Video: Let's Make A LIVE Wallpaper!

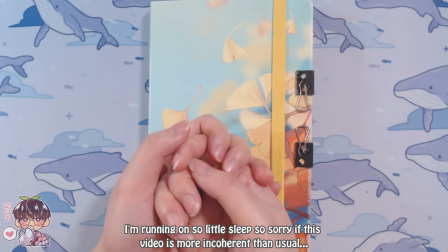hi guys welcome back to another video so a couple
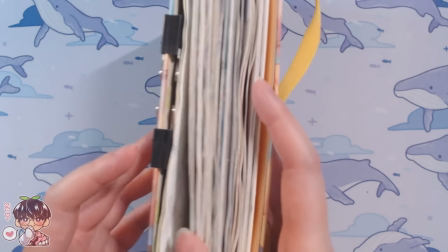of months ago in my sketchbook i actually had a few sketches of i
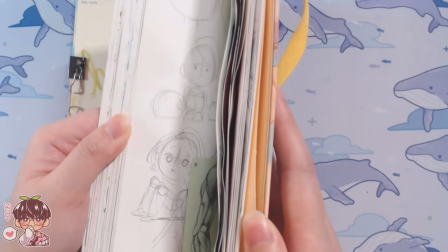guess like thumbnailing of different kind of concepts or themes or
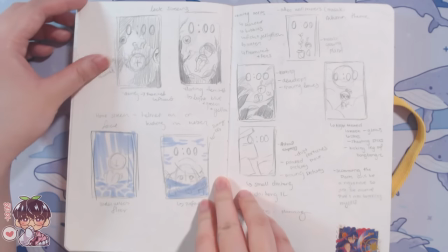whatever thumbnailing i had so you can see here these are kind of like my little thumbnailing and as well
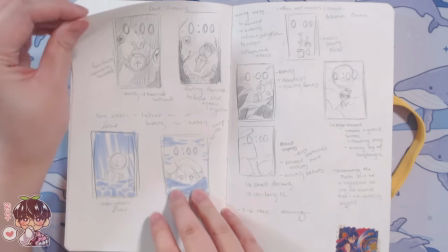as notes and just ideas I wanted to do for potential wallpapers for my phone.
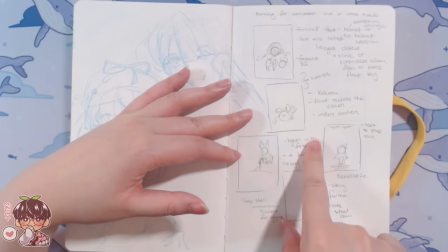So my main one that I wanted to do was actually a Fremenet wallpaper and I wasn't sure if I was going to use this for my phone but I thought it would be fun to attempt,
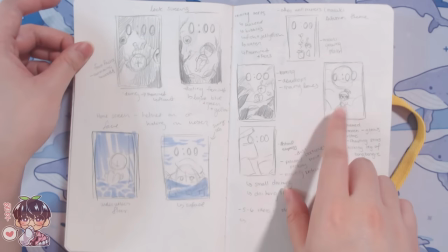which is what we are going to be doing today. But I'll be showing you guys a different example where I did one of Bonbongi, which is kind of like the mascot for the K-pop group 17.
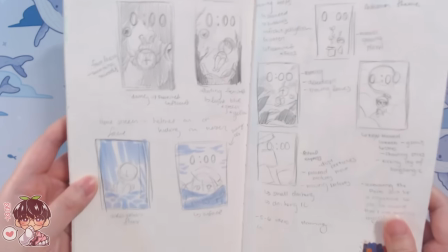So enough about these little sketches and ideas,
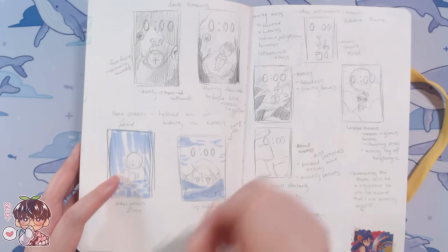but I do think it's always great to do phone nailing if you can or just like general jotting down notes so you can remember ideas that you had in the past.
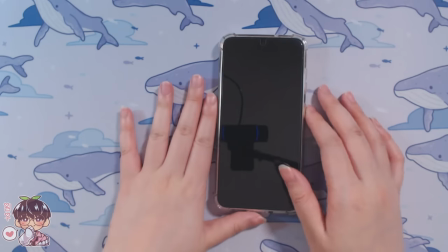So let's take a look at my phone. I do have an android phone by the way and I did switch it to this live wallpaper which I think looks super cute.
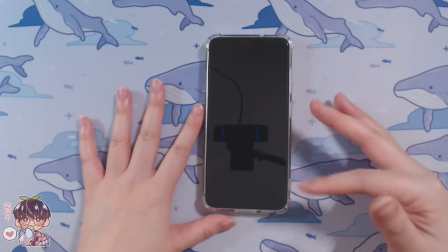It's just bonboni kind of peeking to the side and it's kind of this blue sky kind of background for my wallpaper.
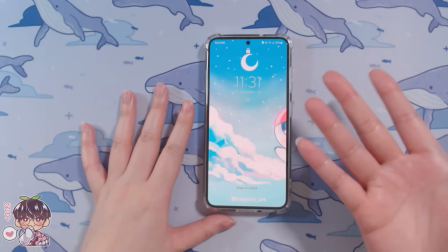So the whole point is that when I screen light up I want the character to be moving or you know be alive for the wallpaper
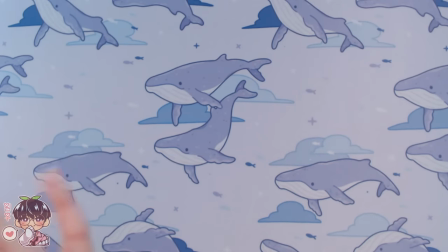so I'm gonna be taking you guys through that process so I'm gonna give you kind of like a sneak peek by the way so you can see in wallpapers you have like options but you can set a video as your wallpaper for Androids I
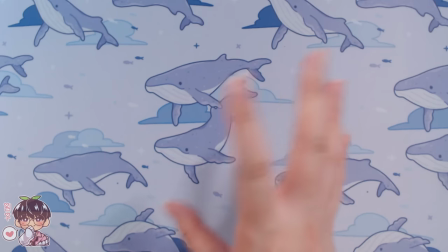believe there's a different process or way you can do it for iPhone
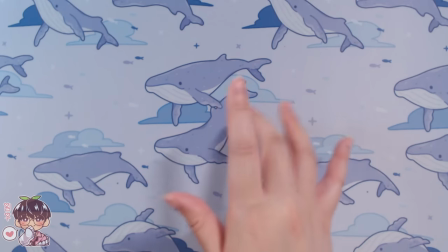so even iPhone definitely do some research on how you can utilize either I think
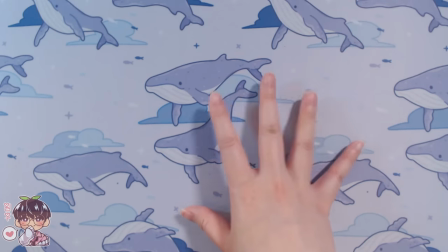live photos or videos for your wallpaper so the one
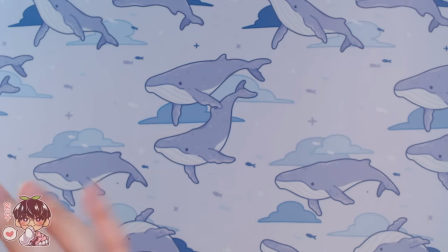that we are going to be using for today as kind of the example
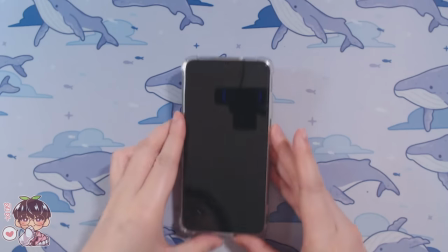is this one which is
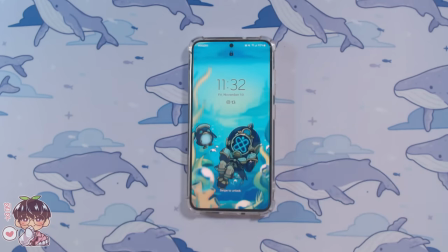femine you can see he's kind of floating on the bottom let me zoom in so for this one i
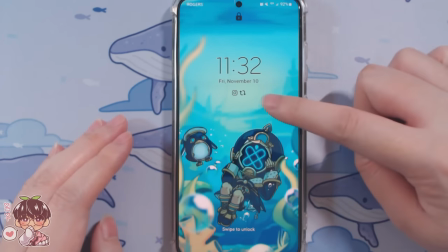accidentally made the video too long so i'm gonna have to do this to kind of
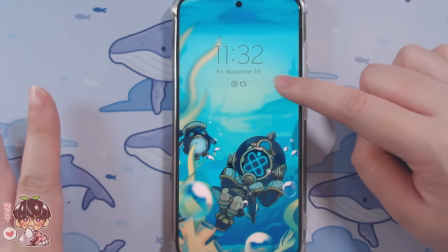keep my phone awake because i made it 10 seconds long rather than the five seconds so usually the screen would actually time out before the animation is finished.
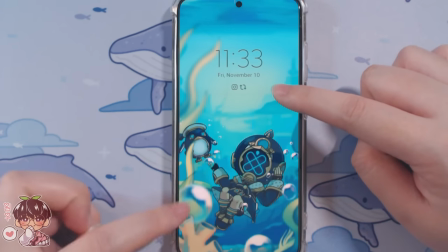I tried my best to kind of loop it and you can see that there's bubbles, there's fish, there's some plants and stuff at the bottom and seaweed.
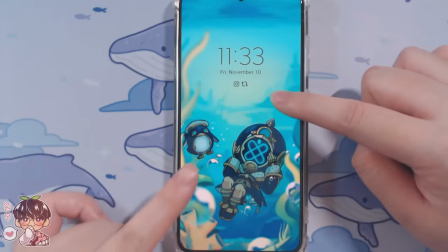So let's go ahead and I'll show you guys the process on how I made this live wallpaper.
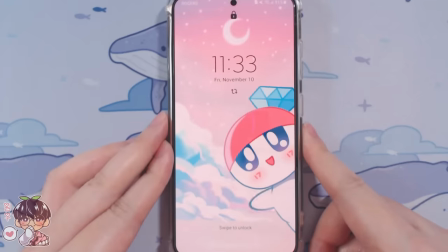Oh, by the way, I also have the pink version for the bonboni one, which I think looks super cute.
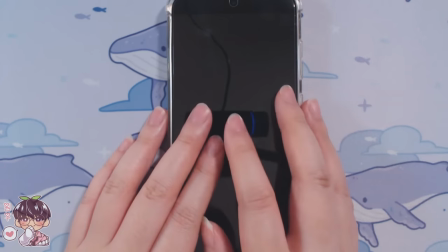But yeah, let's go ahead and get to the drawing process.
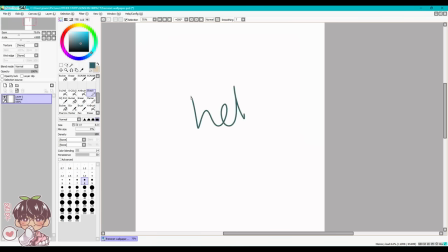So for the drawing program that I'm going to be using today is Paint-O-Sci,
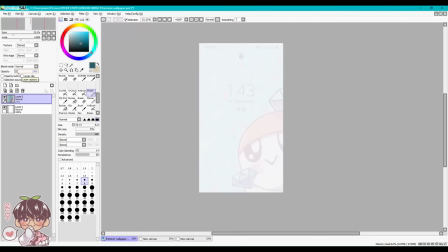just because it is kind of the most comfortable program that I use on my like laptop and my tablet so that is what I'm going to be using.
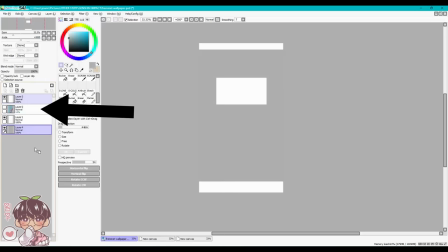So to start off I decided to take a quick screenshot of my current wallpaper and then I sent that to myself so that I could block out where the
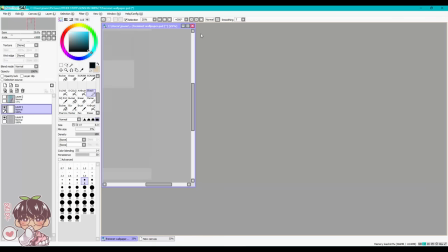clock would be and any edges that I wanted to make sure nothing would be kind of like disturbing the colors or going to be
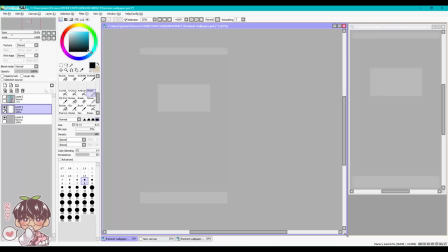overlapping so sometimes you have like your carrier at the top the time your notifications and then you have your i guess like your battery as well then kind of like where the screen actually is you have kind of like the clock usually the date and your notification bar kind of thing in the
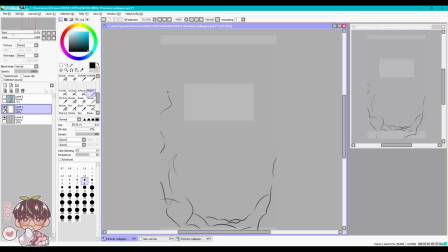center or at least that's how it is for my phone i'm not too sure if that's the default or if that differs from phone to phone but then the last thing i blocked out was the bottom because i actually have some icons at the bottom usually. I didn't know you could toggle these off so I decided to take them out in the end anyways, but I did block them in.
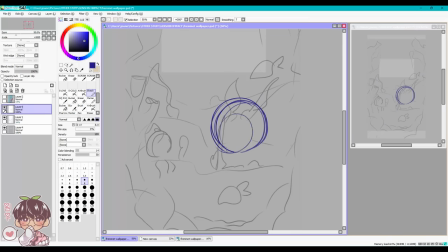After that, I decided to make the canvas gray. I also decided to kind of like rough in the composition of how I wanted to format everything because I wanted to make sure that like I said,
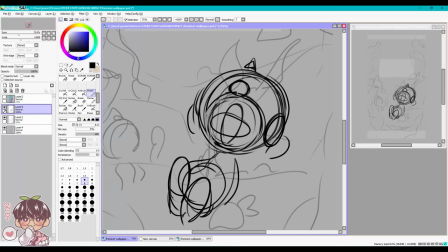where I had kind of the white boxes placed, I wanted to make sure that nothing was going to be important, blocking or disrupting any of the information you might have at like kind of like the beginning of your lock screen.